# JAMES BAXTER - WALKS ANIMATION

Hi, I'm James Baxter, and today I'm going to talk to you about walks. So, walks in animation can be pretty complicated. They can also be pretty simple, and everything in between. They can reveal a lot about who a character is and also how they're put together. So, today I'm actually going to animate a few different walks for you just to kind of show some different approaches to how to do walks. And I think maybe some of the points I'm going to make might be better illustrated using CG, but I'm at home right now and I don't have those kind of resources, so I'm just going to draw everything and hope it works out okay. So let's get going.
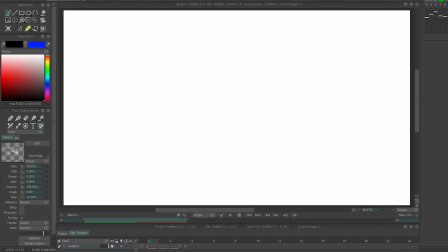(0:45)
So today I'm going to animate three different kind of walks primarily today. As you can see, I'm working in TV Paint. First, I'm going to start out with sort of a mid-range, I guess what you might call a milty walk,
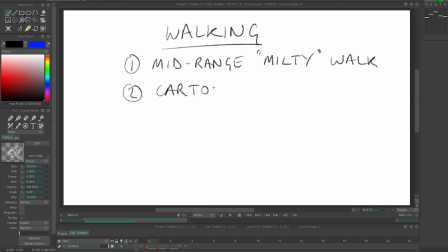(1:02)
and if you don't know what that means, I'll explain it in a minute. Then I'm going to do a cartoony walk or a couple of cartoony walks, and then I'm going to animate a realistic walk, or at least attempt to. And then lastly, I'm just going to go over a couple of other little things and some notes at the end.
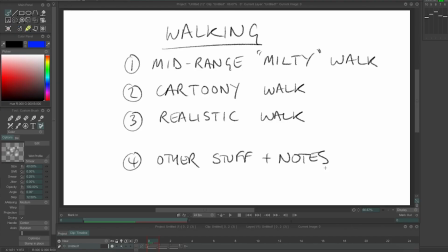(1:22)
And the really great thing about this is I'm going to speed it all up so you don't have to actually sit there for hours and hours and hours watching me animate something.
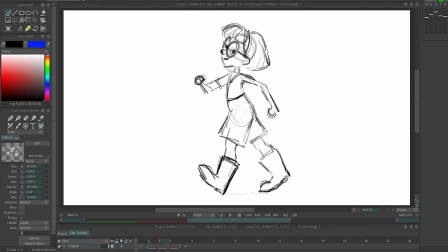(1:30)
So here's a drawing of a little girl, and before I go over it, let me explain to you what a milty walk is, named after Milt Kahl. And Milt Kahl is this guy right here, one of Disney's 9 old men, animated stuff like this, and he's amazing. And he's known for doing kind of like these a lot of walks later in his career that have a lot of energy and a lot of bounce to them.
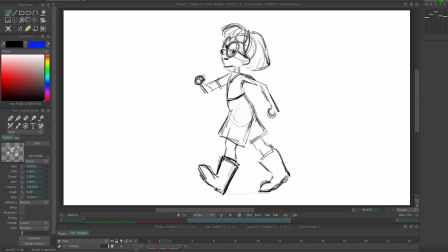(2:01)
So we're going to do that kind of thing. This little pose of a girl, which I'm going to go over, really kind of displays a lot of the things that go into a walk like this. It's a kind of standard walk, but it has a lot of the elements in it that you can use and adapt to different kind of walks.
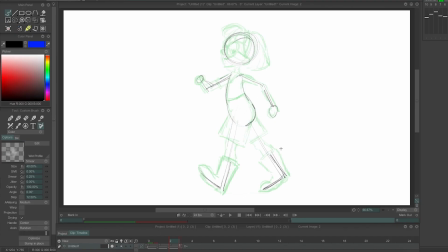(2:20)
I'm going to start with what we call a contact position. That is really the position where the one foot is landing and the other foot is taking off. And you'll notice that she's a little bit further forward than she is back. She's a little bit further towards the front foot than she is towards the back foot,
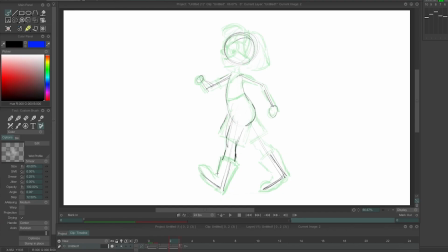(2:40)
as her heel is coming down and striking the ground. It's a nice position because it reveals sort of the maximum twist that you get on the body, with the hips twisted one way and the shoulders twisted the other way.
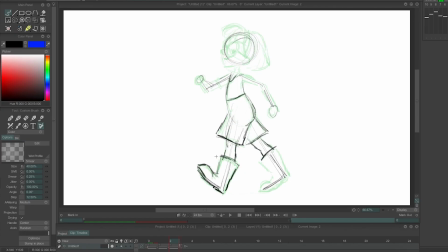(2:55)
It has nice sort of straight legs, and it reveals the length of the stride, like how far between footprints you are across the ground. And then, depending on the kind of walk this is, it reveals a fair amount about the character of the walk and the character of the person.
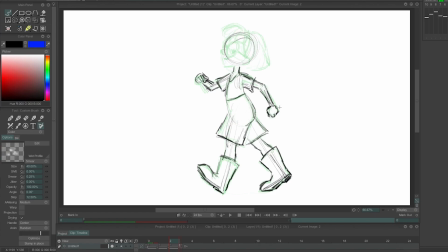(3:15)
So I'm kind of imagining her as like confidently striding out with her boots on to go, I don't know, dig up something in the yard. uh, so you can see I've sort of tilted her head over, and I've also tilted her head up.
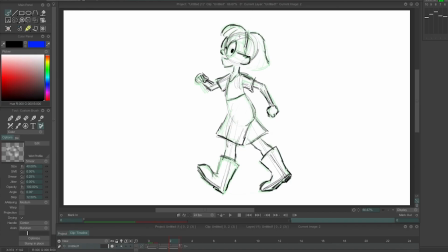(3:32)
This is because, as you will see later, we're going to add a bit of sort of overlap, bouncy overlap to her head. In a sort of standard walk like this, we're dealing with four basic kind of phases.
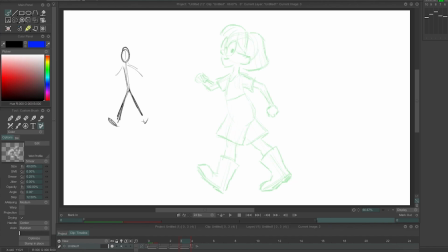(3:48)
I'll sketch them out. So one would be this one, which is contact. One foot strikes the ground and the other foot is just about to leave the ground.